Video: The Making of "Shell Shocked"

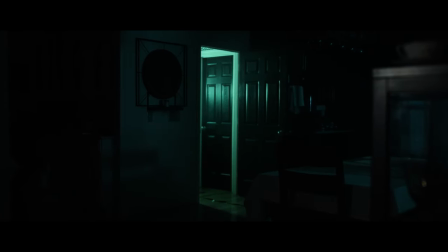0:00 Our newest and first short of the year is out and we've had some pretty good new changes. New actors, new crew, new gear, and a new way to torture our characters.
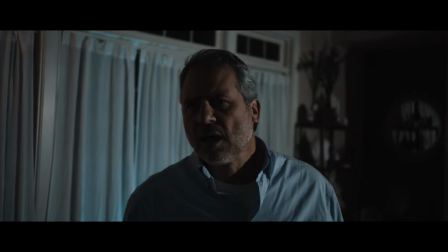0:08 With that being said, I'm gonna take you through how we made our short film, Shell Shocked.
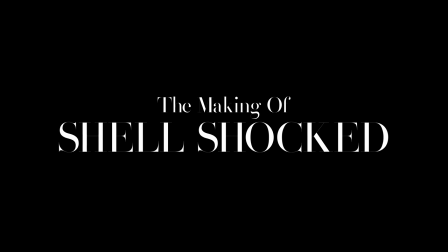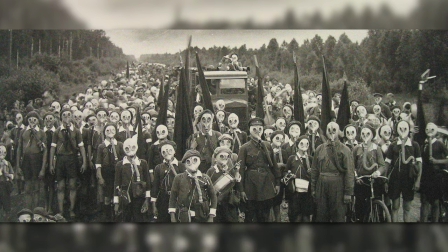0:20 I think everyone could relate to this when I say that old war videos and photographs we would have to look at in history class were always genuinely creepy.
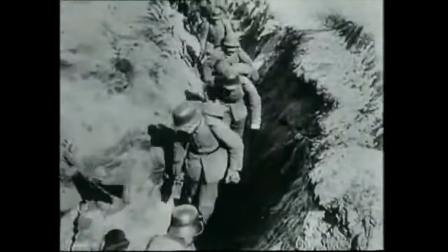0:28 Old drawings, documentaries, and real war footage are naturally creepy to me.
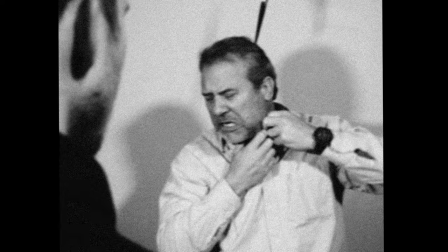0:32 To shoot the old footage, I brought back the very first camera I ever got back in 2014 which was the Nikon D3200.
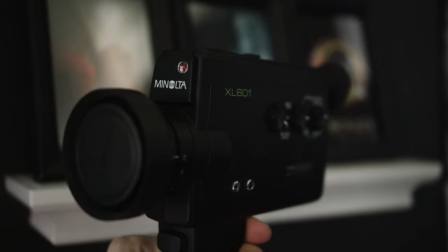0:40 Originally, I bought this Super 8 camera in hopes that we could film it on there, but ironically the film cost more than the camera,
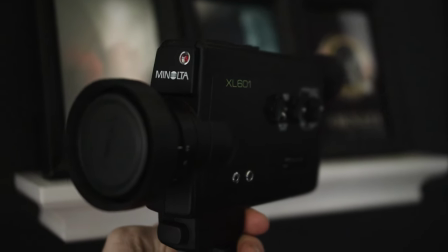0:46 and to have it developed to digital would just take way too long so we just shot it with the Nikon.
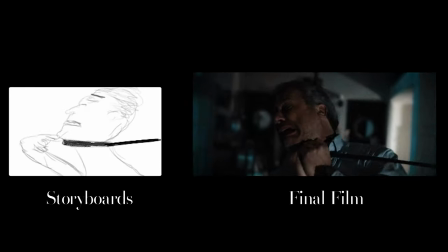0:51 I did a tremendous amount of planning for the short since it was my first time working with an actual actor, so I wanted to be as prepared as possible.
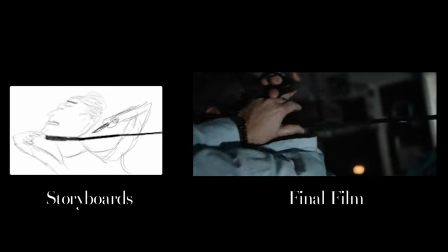0:58 I made tons of concept art and storyboards, and for the most part, the storyboards matched up pretty well to the final shots in the film.
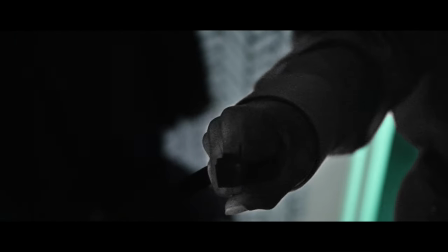1:05 For the visual effects, there were a handful, definitely less than previous shorts, but since a couple of them were so time consuming, it felt like even more, to be honest.
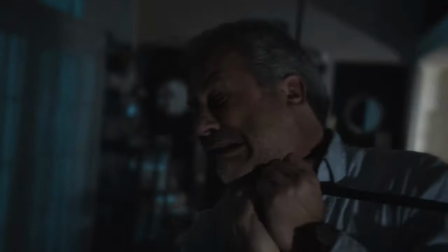1:14 A last minute shot that I had to fix was this one.
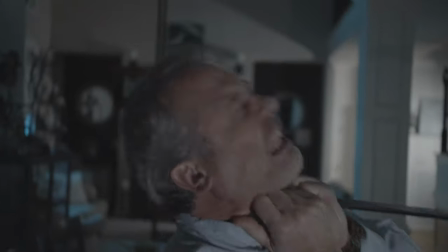1:17 The light coming from the balcony really bothered me since we forgot to move it when filming and I didn't notice this until later on in the edit,
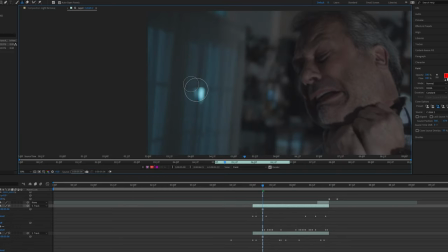1:24 so I fixed this by tracking the light and after effects and i created a clean frame of the windows that tracked onto it i also added
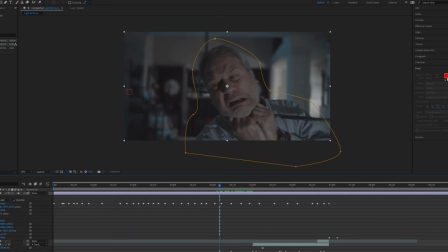1:32 some additional background blur to make it seamless as possible and this was done by using camera lens blur next were the shots of the
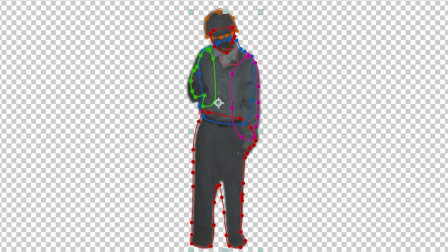1:40 apparition looking straight down the hallway i did this by rotoscoping out his whole body and to get the most accuracy i made a bunch of different masks to get
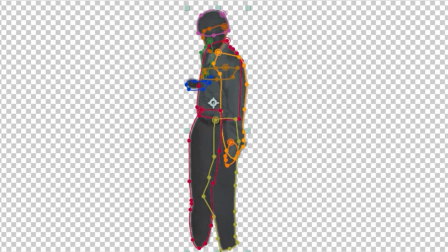1:47 precise and i believe there are about 10 masks for each shot i then animated the exposure to feel like it's glowing and he's straight
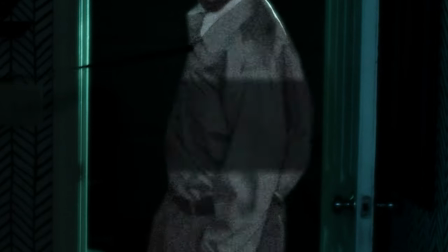1:54 from the video along with some old film scratches over him using an alpha mat to fit strictly around his body.
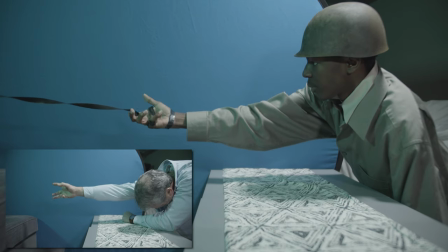2:01 Next were the pulling into the TV shots. For both actors we shot their arms on a separate plate and then their heads.
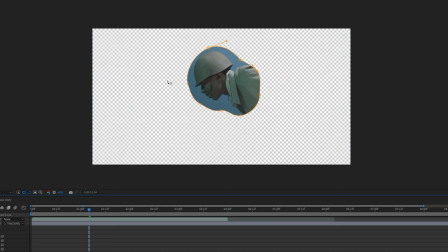2:09 I keyed them out and animated the pulling back movement.
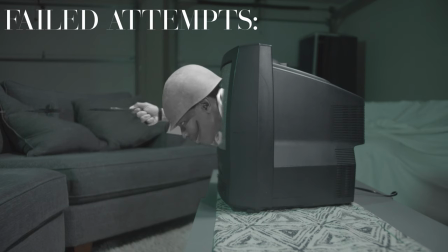2:13 I did a bunch of different animations until I got one that was actually passable and did the same technique of adding the glowing exposure.
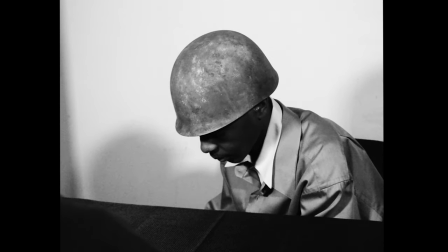2:21 Additionally the helmet looks really cool like it went through an intense war but originally it was just a cheap Halloween prop.
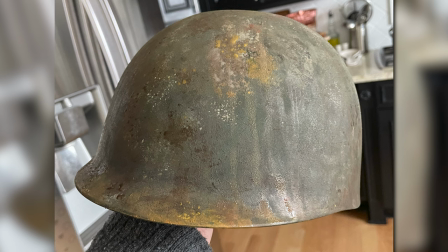2:28 My mom actually did some crazy work on it to turn it into an old helmet and it definitely helped sell the old video even more.
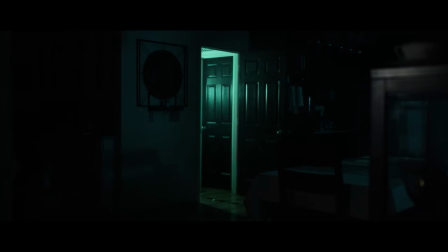2:35 This film was pretty jam-packed with easter eggs so I hope you guys were to find at least one of them.
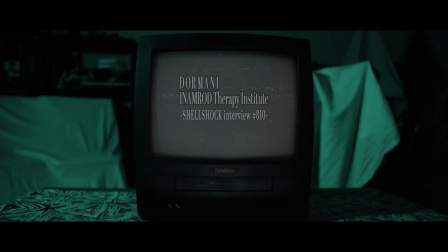2:43 Firstly iNamrod is Dormani spelled backwards since I didn't want to use Dormani again so I figured why not flip it. Also 810 pops in there as the tape number which if you don't know is my birthday next up is in this shot if you can't spot it it's the
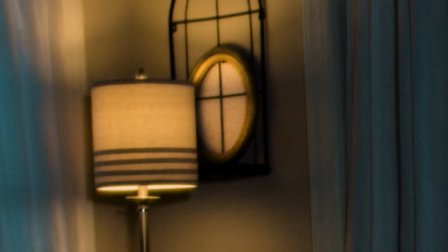2:57 haunted frame from ornate hanging up here on the shelf and the final one is the dormani home security flyer that he has in his
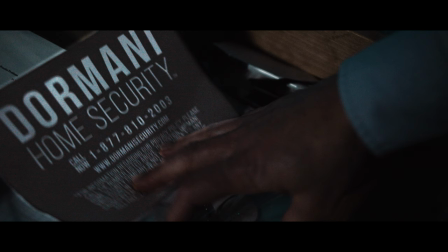3:04 drawer and i really love connecting these films into one huge bhp cinematic universe and definitely keep an eye out for more of these connections
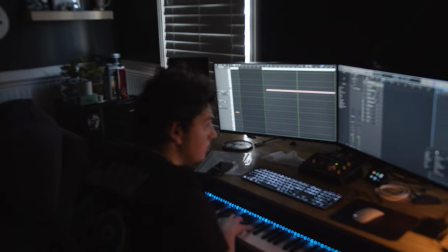3:12 in our future films you guys already know who did the music but if not it was done by frank who for once did not have to act he used
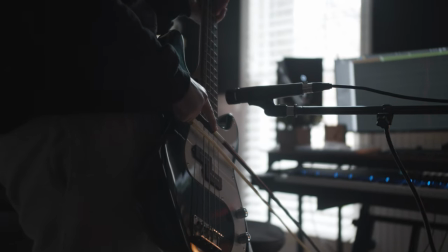3:18 a ton of interesting sounds like a bowed bass and other metal pieces, similar to what we did in Slideshow with the bowed cymbal.
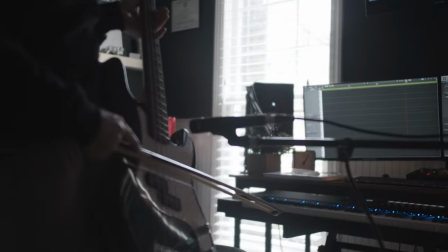3:25 It's crazy how unique of a sound you could get from just bowing an object, and I love the use of it in the score, particularly this moment here.
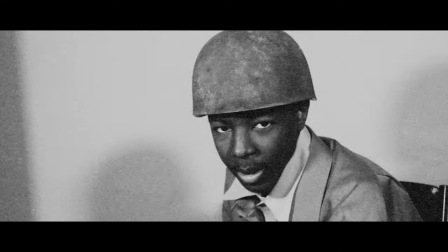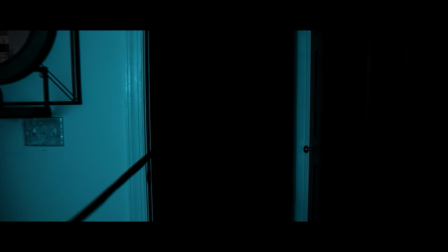3:39 That's all for this one, I hope you guys enjoyed watching this film as much as we had making it. I'll see you guys in the next one, thank you for watching.